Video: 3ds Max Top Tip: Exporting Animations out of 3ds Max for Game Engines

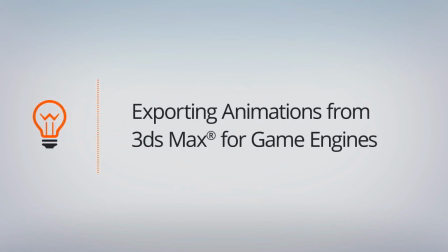In this lesson, we'll take a look at the final animations of the game boss just to get an idea of how many more sequences we can add so that our game can truly be brought to life and be entertaining.
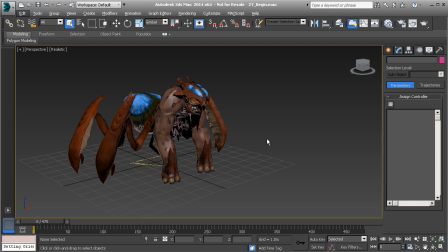And then to end this lesson, we'll learn how to export all of our information out for our game engine. So here are all of the sequences for our game boss that we would use inside of Unity. Let's go ahead and play this back. so here's our rear up. You can see here that I've added a bit of a head shake just to make this more intense.
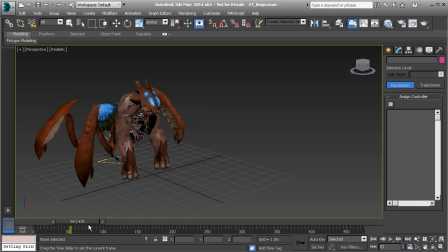Also that the user playing this game can truly find these animations entertaining and find our game boss rather terrifying. And then here we go when we go ahead and play through to the next sequence you can see how he rears up for his roar.
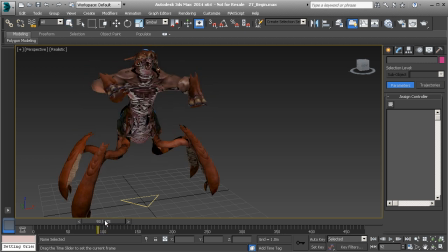so i've added a bit of a tilt to the upper body just so that it truly feels like a roar and then take a look at how he kind of looks down at the the player in a very terrifying way
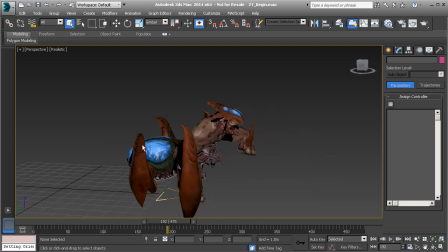all right great so next we can go into his attack which is a run
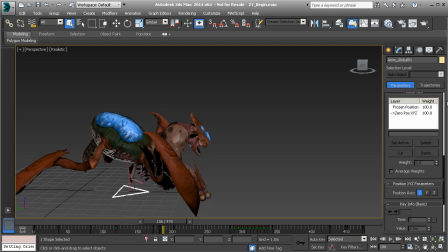and if i were to grab that global node and head over to the motion panel, we can go to our zero position controller and right click on the weight parameter to bring this back to the origin, so you can see that the run cycle was actually created in place, so we would normally create a cycle for a game.
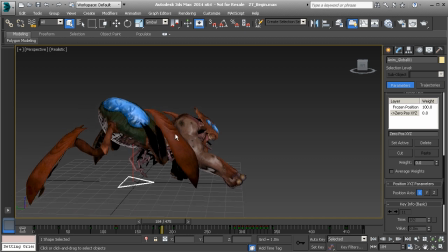If you'd like to learn more about how to create cycles, feel free to take a look at animating quadrupeds as well as animating walk cycles, where we go through several techniques that you can keep in mind to not only create a convincing cycle but to make sure that it loops seamlessly,
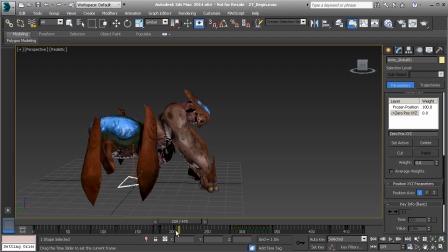things like that. Then we have an idle. Take a look at how many frames we have for our idle. Several frames here so we can have him breathe long enough so it looks like he's heavy, massive. And then from there we go into his fall.
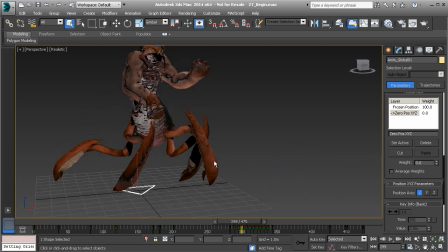So just as we've animated already there's a bit of a flail on the arms, a bit of an off-balance feeling. See how that leg kind of gets thrown out to the side and then he falls over. Then there's that balance in the gaster. Now watch this. When we play this,
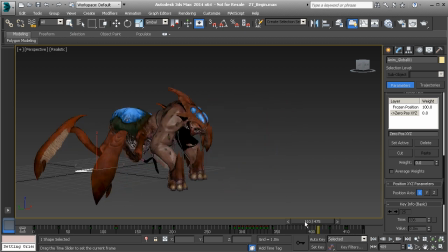you can see that there is a part of the animation where he gets up and he kind of crawls back to his starting point. The starting point is basically the pose that we use for our idle so what i've done here was i've taken the let's say the last frame of the idle
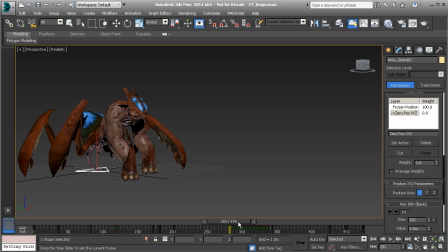and i've cloned that over to the last frame of his getup so we start right back at that pose and that will cause the animation to blend nicely back to the idle
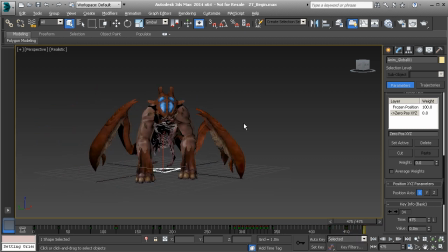and then finally we have a few turns all right sweet so again these are just a few ideas you can also go in and add more if you'd like. If you find that you need, let's say, another transition or you would like to have another cycle, feel free to do so.
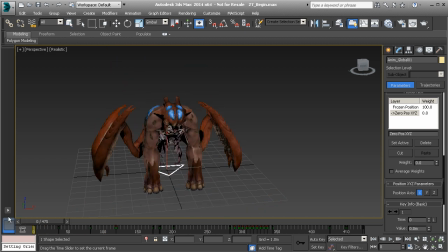It's really up to your imagination. Now, how do we export all of this information out? Well, first, let's make sure that we go back to our global node and we'll set our position controller back to a
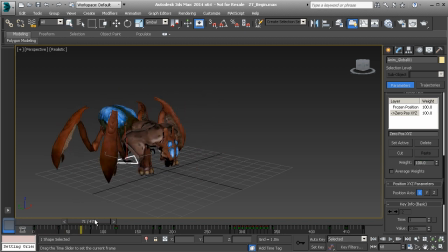weight of 100% so that Unity has all of the information it needs when we export this out.
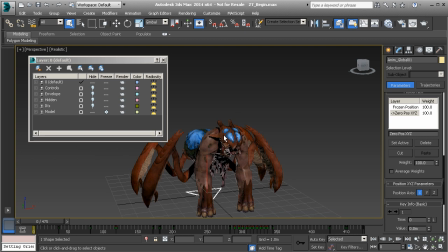Following that, we'll head over to our Layer Manager, and we'll make sure to show the creature's skeleton. We'll also unfreeze the model. Now we can go in and grab everything we'd like to export out.
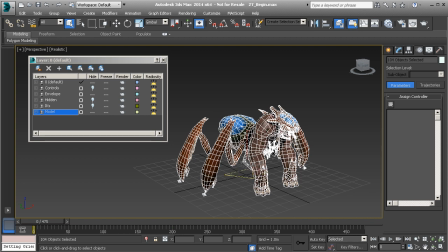We'll Alt-click on our global node. No need to export that out because we already have a root bone in place.